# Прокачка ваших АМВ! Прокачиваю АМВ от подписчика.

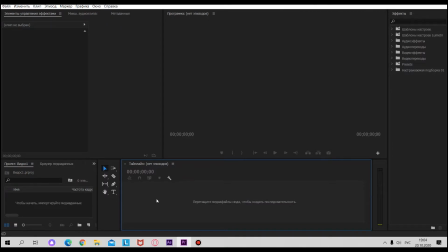Я узнал у него, какие серии он использовал. Он использовал 165-ю, 164-ю, 163-ю серию. Сейчас мы будем пытаться делать из этого что-то покруче.
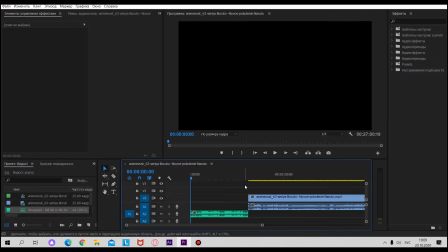Я прослушал трек, скачал аниме нужное и просмотрел нужные серии. Сейчас мы будем заниматься подбором кадров. Так, и я выбрал первые кадры, сразу же, что хочу сказать об этом, тут можно было сделать прекрасную раскадровку,
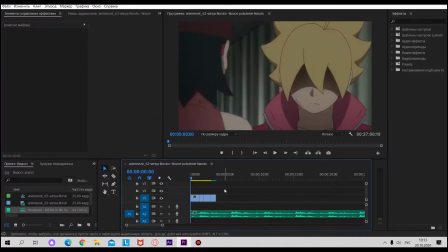но почему-то этого сделано не было Когда я говорил про раскадровку, я имел ввиду вот этот вот момент, который был у него в начале в его АМВ Можно было сделать прекрасно вот такую раскадровку, и это все попадало бы в синхрон
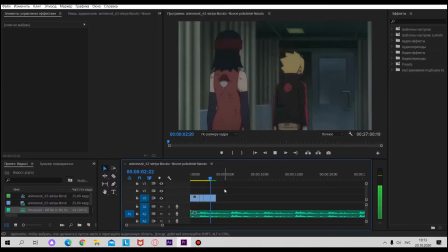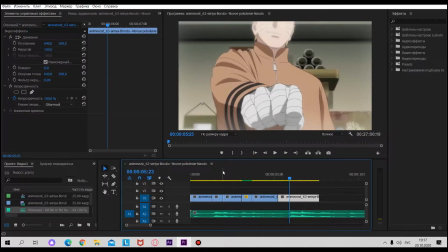Теперь смотрите, то есть у меня вот есть начало, то есть вступление,
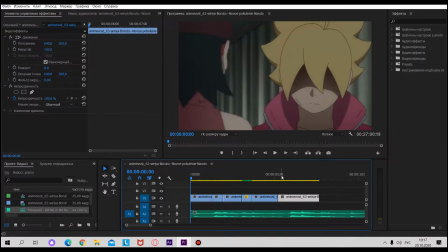я уже какое-никакое сделал я допустим сейчас его показываю прекрасно
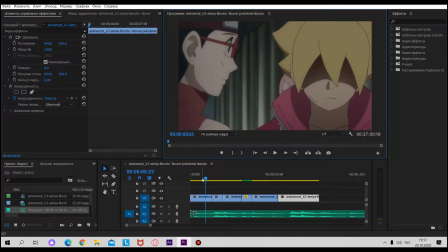показал сделаем вот так временно мы
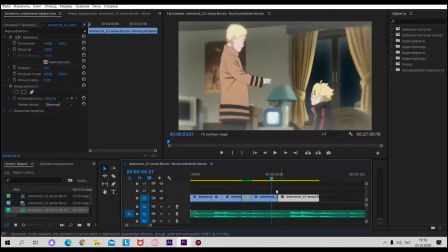видим что вот в этом моменте у нас нет синхры как бы да чтобы она была мы можем взять и ускорить кадр но
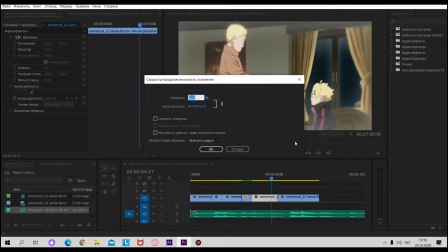нельзя делать это слишком сильно и нельзя сделать так чтобы он там прям прыгал бегал там чтобы это прям очень сильно выделялось, иначе это будет некрасиво, но ускорить кадр, например, на процентов 15, в принципе, вполне приемлемо.
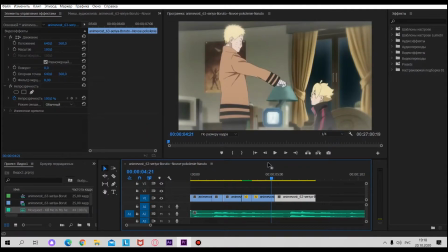После этого мы берем, поставляем этот вот кадр, и он у нас уже будет примерно попадать в синхру. Если же он все равно не попадает, мы можем накинуть какой-нибудь видеопереход, и чтобы он начинался здесь немножко раньше, и тогда это будет попадать в синхру.
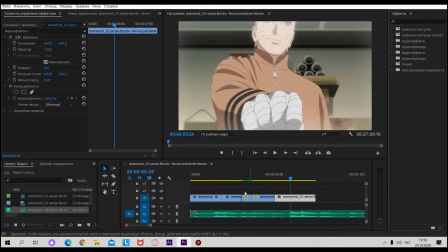эффекты я буду накидывать в конце и я не буду показывать как я их накидываю ибо просто premier pro в связке с бандикамом они просто съедят у меня все и у меня все будет глючить если тем более кидать эффекты всем
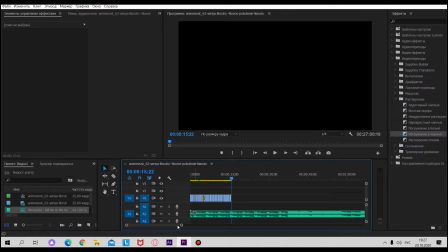начинающим мейкером я хочу напомнить о том что есть такое понятие как раскадровка только что я посмотрел только одну серию и я уже умудрился сделать вот такую вот часть на мне нужно только вот досюда умудрился делать вот такую вот часть
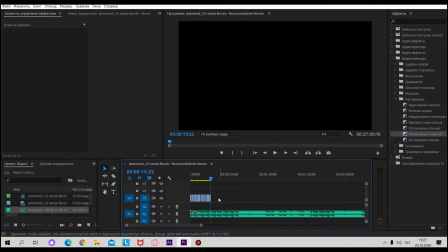из этой всей раскадровки и на самом деле это было максимально просто я не прилагал вообще абсолютно никаких усилий я думаю так может сделать любой человек просто ну как бы шаблонно вы просто берете один кадр который допустим
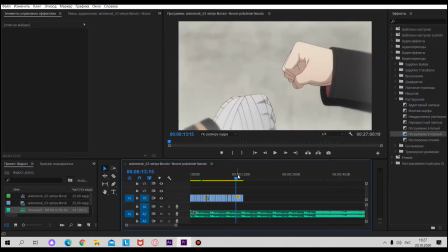длительный я не знаю вот тут где а наруто берет его за кулак да
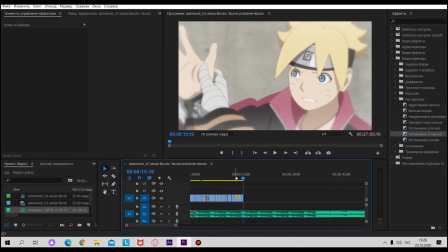и вы просто его раскадрив раскадриваете по синхру то есть тут же нет ничего
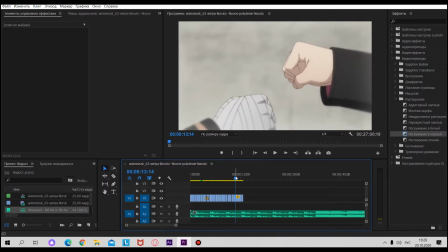сложного то есть вы обрезаете в нужных моментах где-то замедляете не сильно или где-то ускоряете
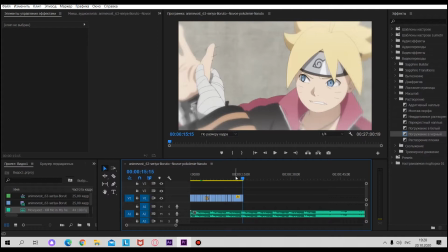тоже не сильно и все попадает в синхру это не так уж и сложно вот теперь я
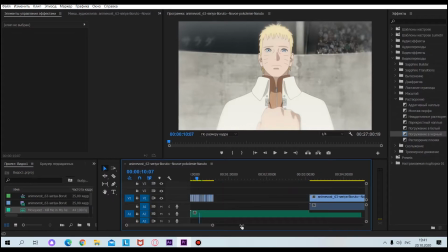сделал элементарную нарезку для вступления из одной серии из одной причем с сюжетом каким-никаким и под синхру также
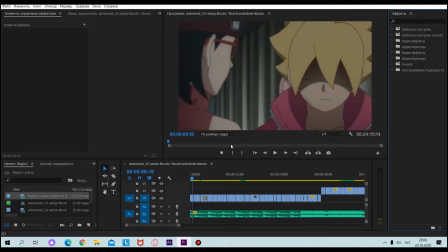не забываем о цветокоре я опять же не буду сильно запариваться накину хоть какой-нибудь и мы посмотрим что из этого получится цветокор вполне можно делать на телефоне человека которым я говорю делает на телефоне поэтому ну принципе это не проблема если поискать погуглить и
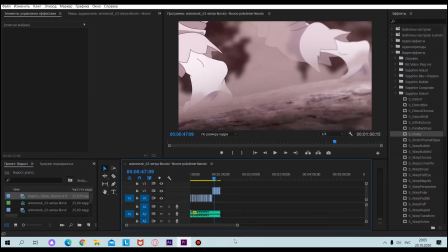да так ну что переходите где-нибудь где-то покидал где-то там плагинами немножко повязался но в общем как то вот так сейчас мы сделаем все по красоте с цветокором, и вы увидите результат.
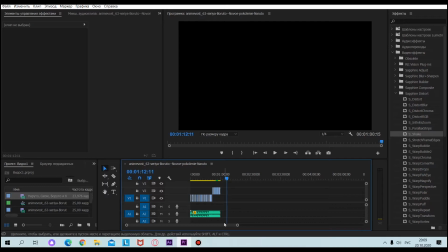Говорю заранее, данная рубрика не подразумевает то, что я буду делать прям офигенные работы, и что в них, в принципе, вообще не будет технических ошибок.